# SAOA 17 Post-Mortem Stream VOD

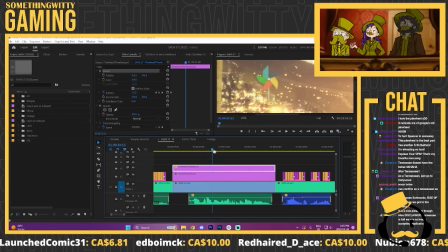747s
Is that just keyframing? Pretty much, yeah. Yeah, okay. for an effect like this, the actual animation is real simple. I just got to make sure that the kind of pivot point is directly in the center so that I can just keyframe
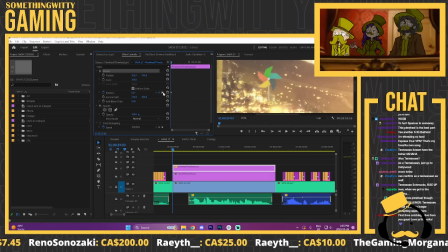762s
one end of the clip to be at 0 degrees. And then, like, way the fuck later, like, really doesn't matter.
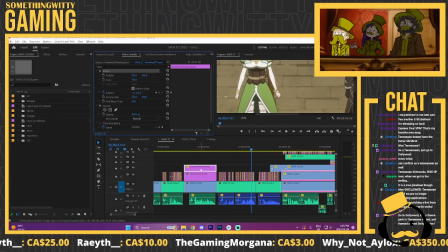770s
It's really more a matter of getting, like, the speed down. It's, like, one full rotation plus 136 degrees in this particular case, or negative rotations.
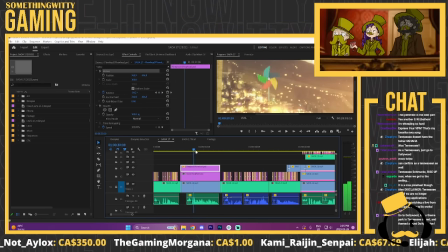780s
Hell yeah. Yeah. I think most of the work for this one was just going into Photoshop and, like, trying to make it look
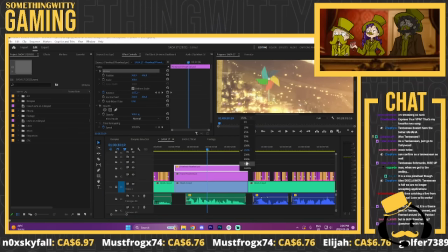794s
like it kind of belongs there, like getting like the right amount of kind of grain on it so that it fits the animation. Like, since the color palette is so different, it was never going to look like it completely belonged, and that is part of the joke. But it's like, it's an interesting line to kind of walk.
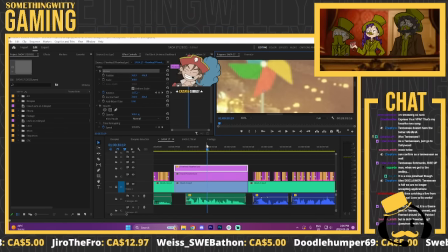813s
Yeah, because if it's super like sharp, it's like, okay. It's like throwing me off, man. It's like a kind of uncanny valley kind of thing. Like, you know it's not supposed to be there, but you want to make it look like it's there as much as you can.
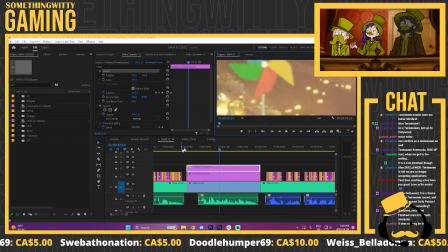826s
Mm-hmm. Like, I get you.
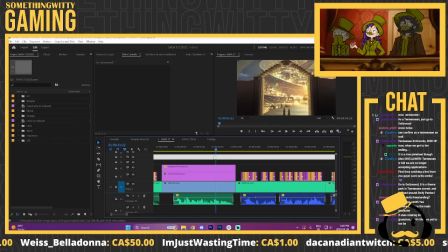832s
Yeah. Yeah. And the fucking box around it spinning. Yeah.
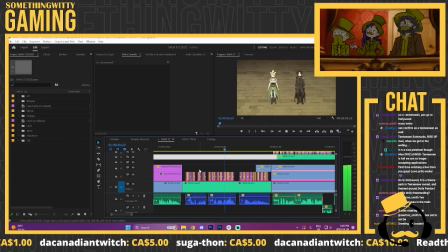839s
Peek behind the curtain.
It's beautiful. Really makes you appreciate the scale of just how incredibly boned I am.
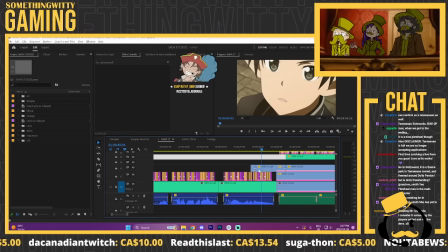847s
Aw, yeah, and that's a simpler effect where like Kirito
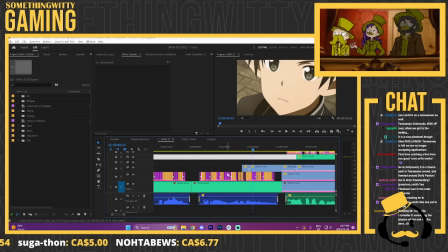853s
kind of narrows his eyes at some point during that shot, but like in order to kind of retime it, basically just mask that out so that I could make him narrow his eyes exactly when I wanted him to,
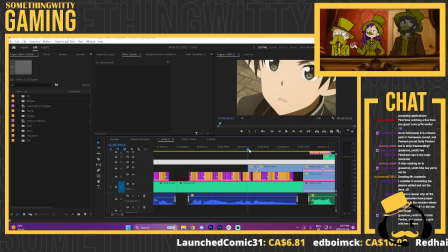868s
rather than just when the footage allowed it. Crafty.
Completely boned I am.
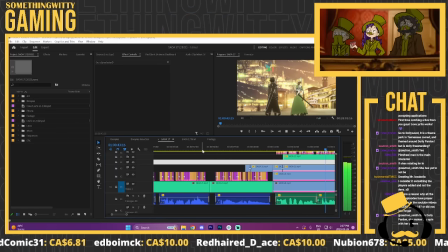875s Aw, buck up there, champ. We've had a long day of diplomacy and light treason.
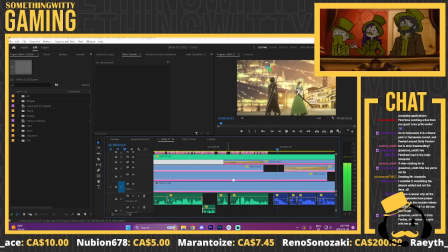881s Why don't you just take a step back and enjoy the moment for a sec? I guess it is a pretty spectacular view.
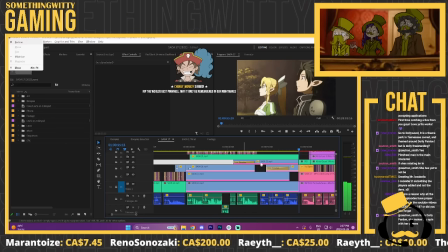889s
Yeah, this fucking
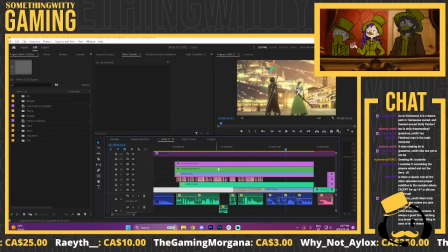894s
How many layers is a shot? Yeah. Goddamn. This is a deceptively difficult shot.
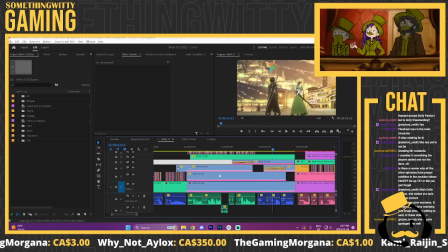902s
That's how, like, all of the shows are. Yeah. It's like, to make it look smooth and not weird, you gotta put a lot of work in, man. Yeah, we will definitely need to do a post-mortem of Maha 3 at some point. Oh, dude, I wish we'd done that sooner, because we're gonna forget how we wrote half of those fucking jokes.
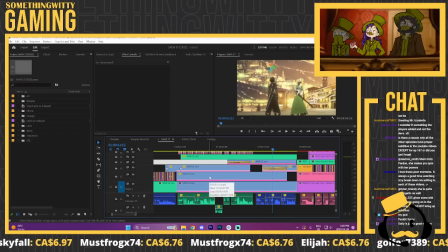921s
Like, I'm sitting here being like, why did we put Terrence in? We just wanted to, right? It's just like half of our jokes are just like us fucking bullshitting and then deciding to write it down.
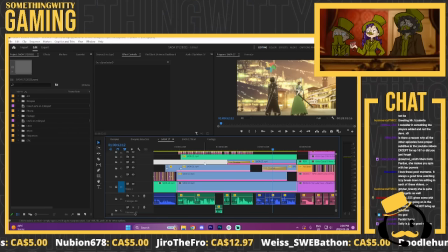935s
Yeah. The amount that I am not going to spoil, but we wrote yesterday, but holy shit. Y'all,
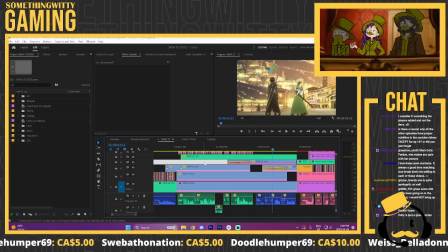948s
not yesterday's writing session, the one before, I pitched something that I knew couldn't get in there because of the censor. Mac reworked it so that it could get past the censor. And we looked at it.
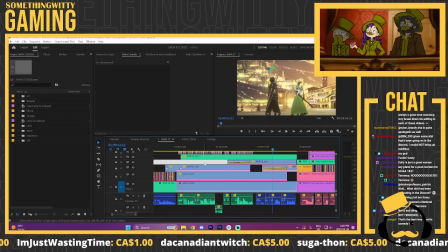962s
We thought that was it. And then we looked at it again yesterday, and as he was like, I want it to be like a little bit more like princessy. Like, let's like figure this out. And then just stream of consciousness said the funniest fucking thing. And me and Mac were like, write that shit down.
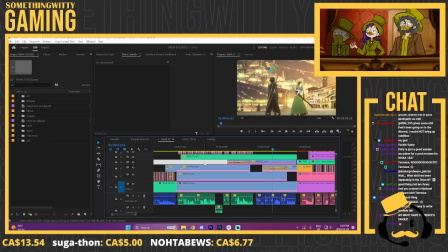980s
My favorite part being that Izzy immediately regretted it and demanded that we not force him. And we were like, 2 out of 3, bitch, put it in the script. And you wept while he typed it.